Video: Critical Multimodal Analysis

This video will try to analyze several multimodal texts in order to demonstrate how the relationship between power and sexuality is portrayed in the Star Wars saga, featuring Princess Leia and Queen Padme. Both women begin their trilogies and positions of power, more specifically, political power. Leia as a princess and Padme as a queen turn senator, and both end up being characterized by their romantic relationships that is mirrored through their wardrobes. So, let's start from the beginning.
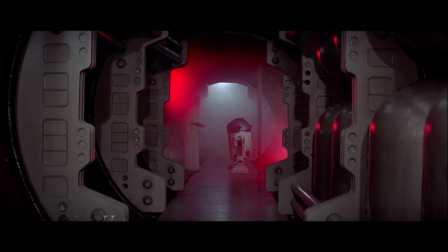0:30 In the 1977 classic, A New Hope, in Leia's first appearance, we see her in a long floor-length white dress,
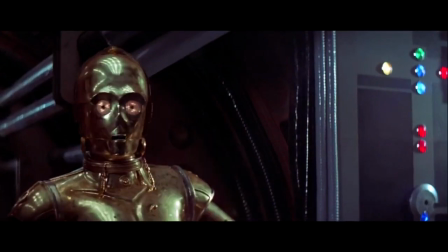0:37 which traditionally represents purity and innocence, and sporting her iconic braids, still seen as an authority figure when introduced to us,
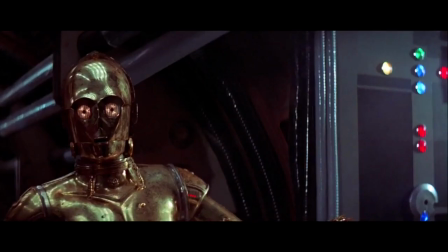0:45 trying to send secret messages to the Rebellion that could help them against the Empire.
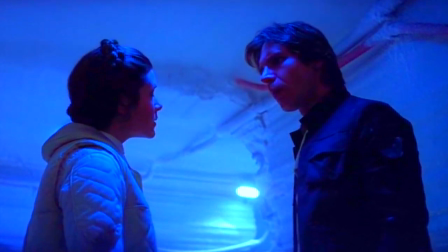0:50 Flashing forward to The Empire Strikes Back, we still see Princess Leia with her tightly laced hair, but in a more form-fitting outfit.
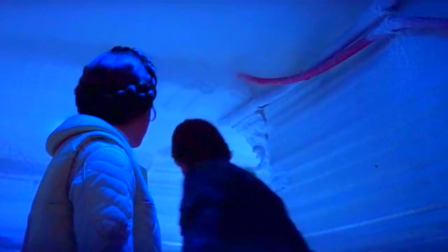0:59 Notice the bluer hues in this scene, the warmer colors, the way the light always seems to just catch her face at the right angle.
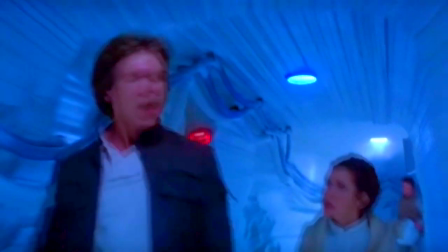1:08 Notice the music that plays in the background, soft like a melody. In this scene with Han Solo, he refers to her by her title, but in a mocking tone.
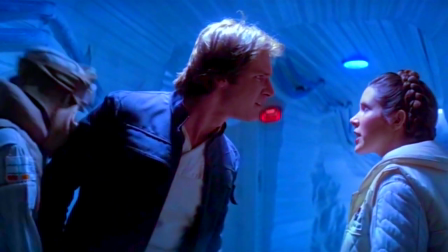1:16 He also tries to turn her need for professional aid into something regarding their romantic feelings for each other.
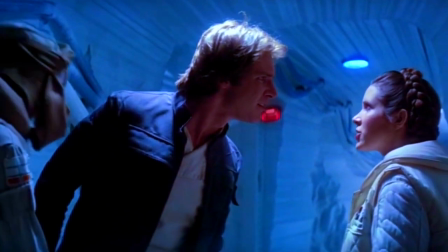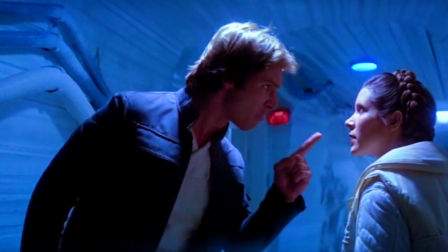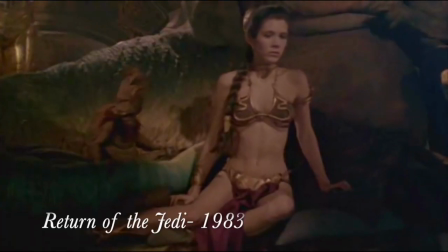1:36 Um, excuse me? What did you just say? And concluding Leia's journey in the original saga, Return of the Jedi, eye.
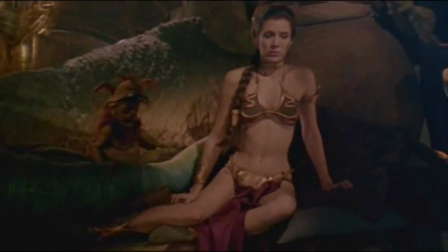1:44 This film features her in the crazy iconic metal bikini.
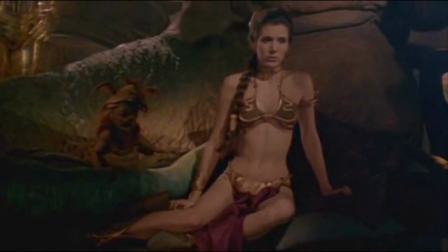1:48 Now, this particular outfit is very significant, for later in this film, we see her literally in chains being enslaved by a man.
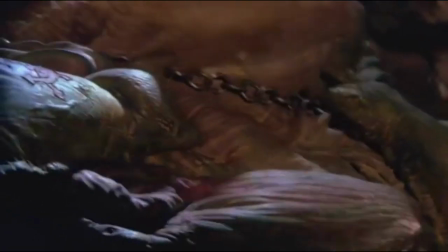1:59 Now, this particular scene with the gangster Jabba the Hutt challenges my analysis, because while wearing this costume,
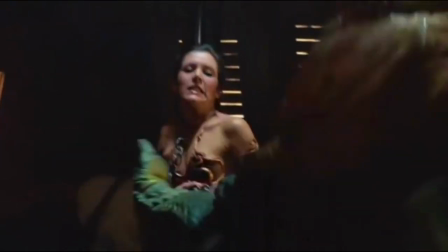2:05 Princess Leia kills him with the very chains that are enslaving her.
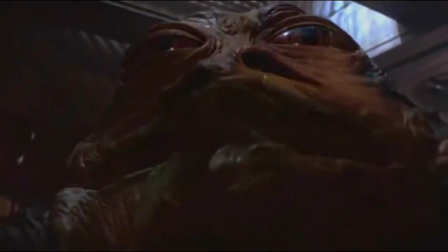2:08 However, I have kept this in my analysis because it deals less with the sexuality versus power in the films and more with the relationship between consumer and producer.
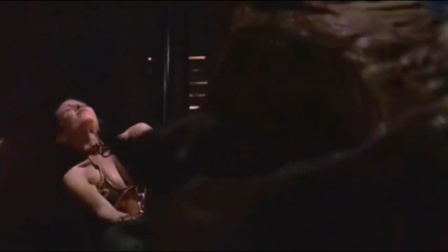2:18 Through the original saga, The Return of the Jedi made about $22 million more than the original.
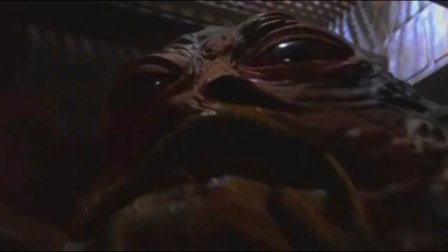2:24 As the movies became more popular, Leia, the only female character of any substance, became more and more feminine with each film.
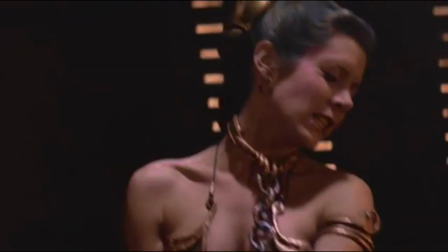2:31 Could it be because the producers wanted to attract more viewers? Were they trying to narrow down the target audience that consumes the most sci-fi films?
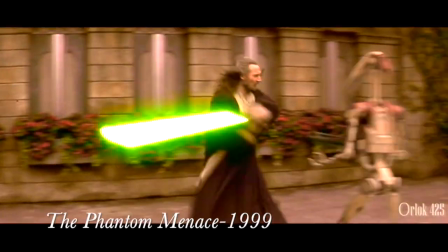2:39 Males? Star Wars episodes 1 through 3 show up a decade after the original trilogy, and are prequels,
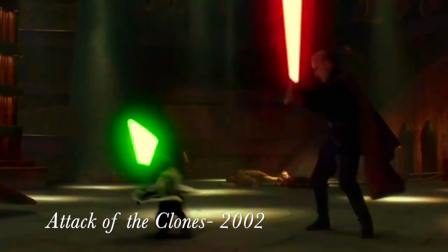2:46 that feature Anakin Skywalker before his turn to the dark side and Queen Padme Amidala.
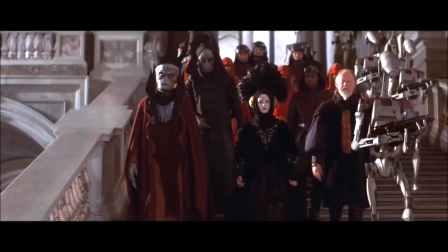2:53 Through episode 1, Phantom Menace, Queen Padme is seen as super powerful, sitting at the head of the table, and gaining the respect she deserves.
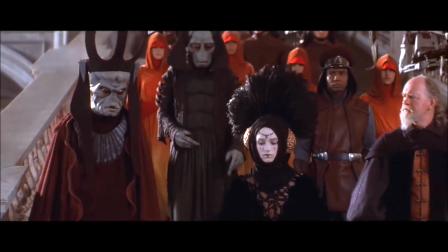3:01 She has a severe makeup, conservative neckline, bold colors, and portions of her face are usually covered.
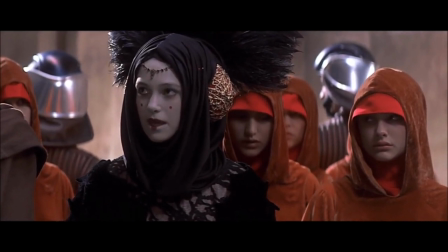3:08 In episode 1, Padme and her appearance is not meant for the male gaze.
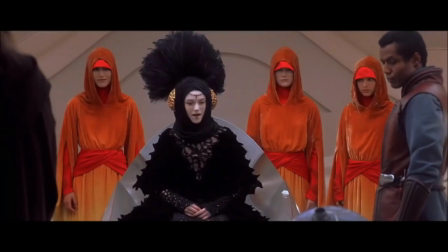3:13 And although I know that that is not actually Queen Padme, the same goes for the woman standing behind her.
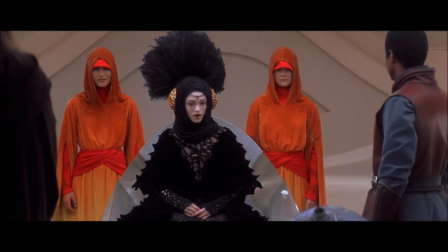3:19 Conservative necklines, hidden faces.
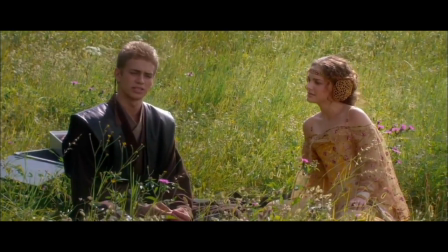3:22 In episode 2, Attack of the Clones, when Padme is put under the Jedi's protection, her wardrobe and makeup become more submissive.
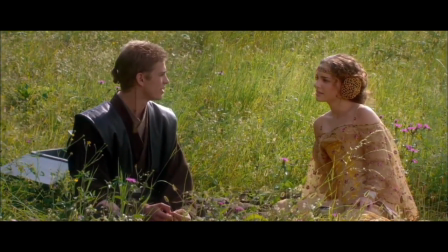3:30 We see more form-fitting dresses, exposed shoulders, bare backs, and then...
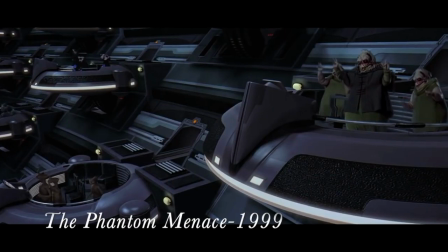3:36 Well, yeah, kind of speaks for itself. The second set of trilogies were more marketed towards children, particularly male children.
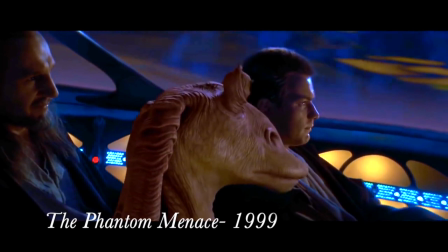3:45 Explains this, doesn't it?
All right, the Force will guide us. Oh, Maxie picked the Force.
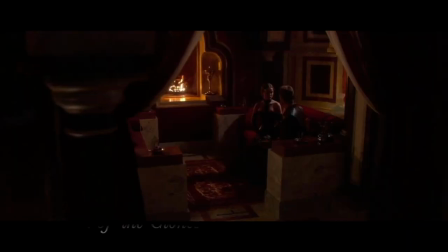3:53 But that smells stinkable.
So if that's the case, what exactly are we teaching males about heroines and movies?
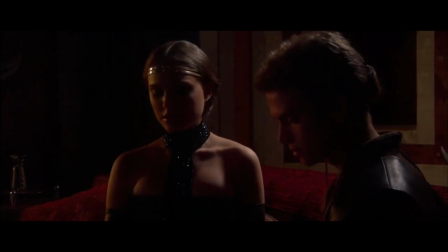4:00 What are we teaching girls about how they need to change their appearance for men?
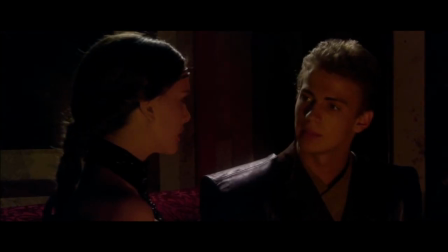4:04 From a technical standpoint, all Star Wars movies, the music and cinematography, capture this as well.
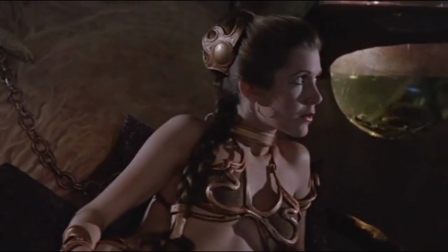4:11 The music becomes softer and the melodies more feminine. The cameras focus and span the body more.
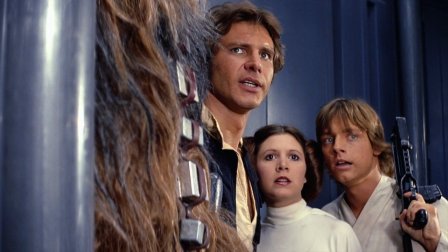4:20 In episodes 1 through 6, the women that were being privileged were women in power.
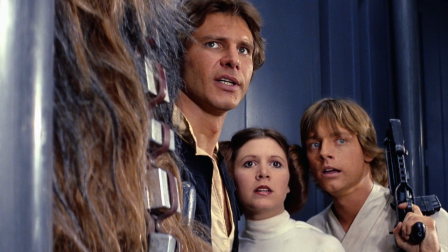4:25 There are no other women of considerable notice taking part in this conversation.
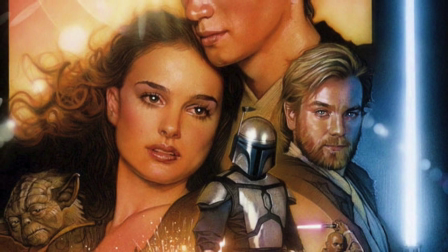4:29 This leaves out the women of lesser status and their stories throughout all the action that took place in the films.
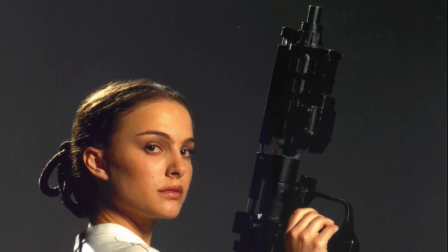4:36 The cultural model that is being normalized is women having to be more sexual and feminine in
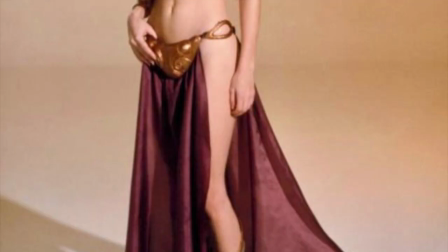4:41 order to promote more monetary gain and doing this by accenting the male gaze.
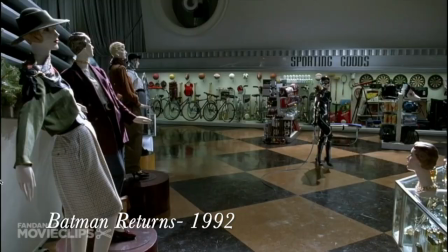4:45 To disrupt this, women need to appeal to more women, and their clothes should make sense for the scenes that they're in.
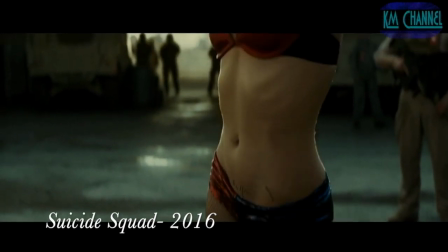4:52 And this can be seen reflected in other movies of our time. You're telling me she's gonna want to save the world wearing that?
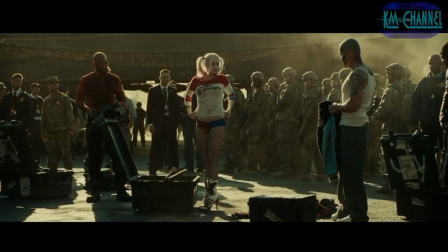4:59 I don't think that was her choice.
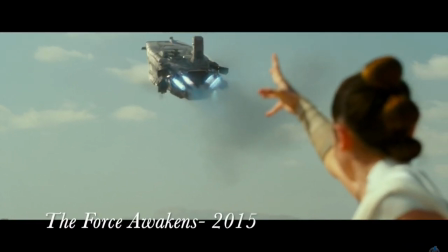5:04 However, that's much better. Now focusing on the most recent Star Wars movies, episodes 7 through 9, things changed.
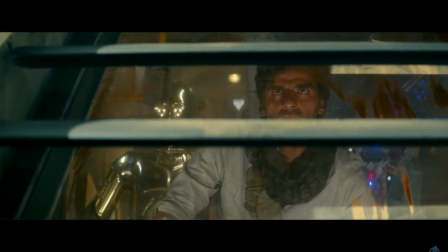5:12 This time, it was holding more conversations about gender equality and how women are being presented in films.
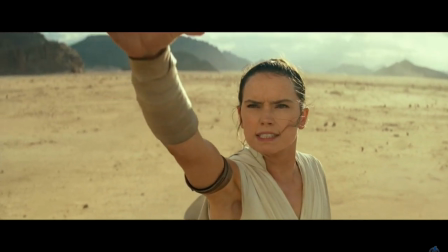5:18 It did a great job of combating the male gaze through costumes and camera work. Rey rarely changes her appearance, since what matters more is her character development.
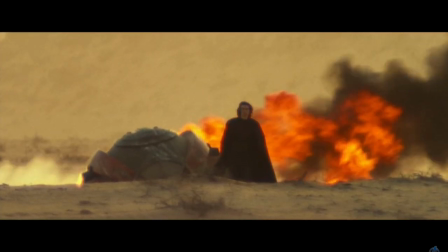5:27 She doesn't need to appeal to men with her looks. The story's not about that. And then Phasma.
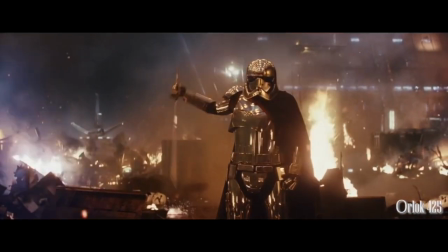5:32 She's all decked out in full body armor, looking like her bad self. She's powerful and fierce, and she doesn't need to show skin to prove it.
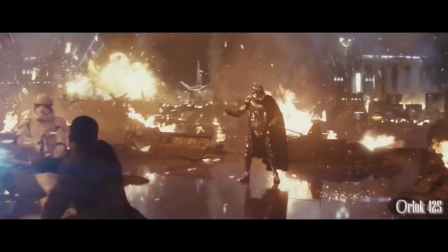5:40 These episodes did a great job in including more diversity with female characters. They're not just bystanders waiting to be saved or hoping for the best.
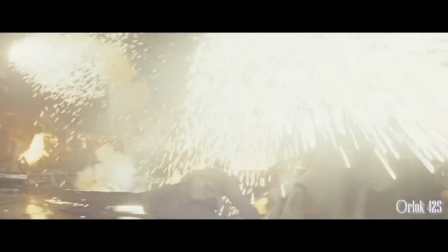5:48 They are the action.
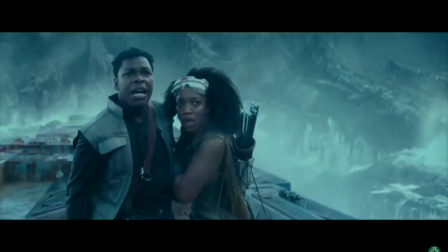5:52 This analysis of a galaxy far,
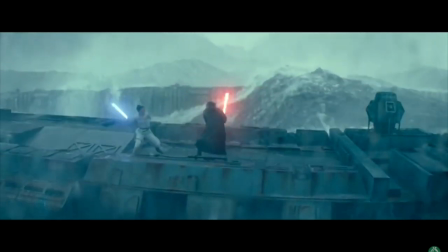5:54 far away has pointed out arguments that could be made about the way their texts portray the relationship between sexuality and power,
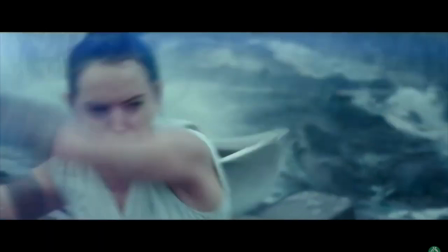6:02 and how costume choices, cinematography choices, and music affect this. but credit where credit is due with
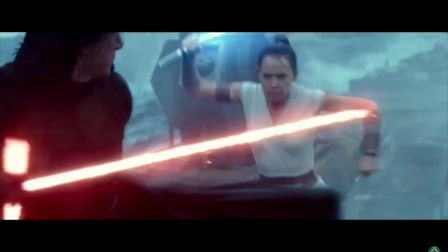6:11 the ongoing social conversation regarding feminism and gender equality they
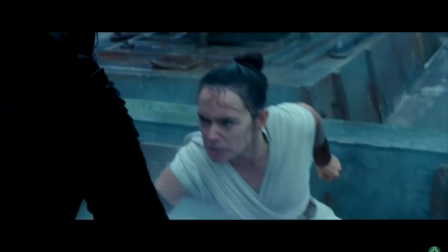6:16 have fled from the dark side and are beginning to portray women in the manner they deserve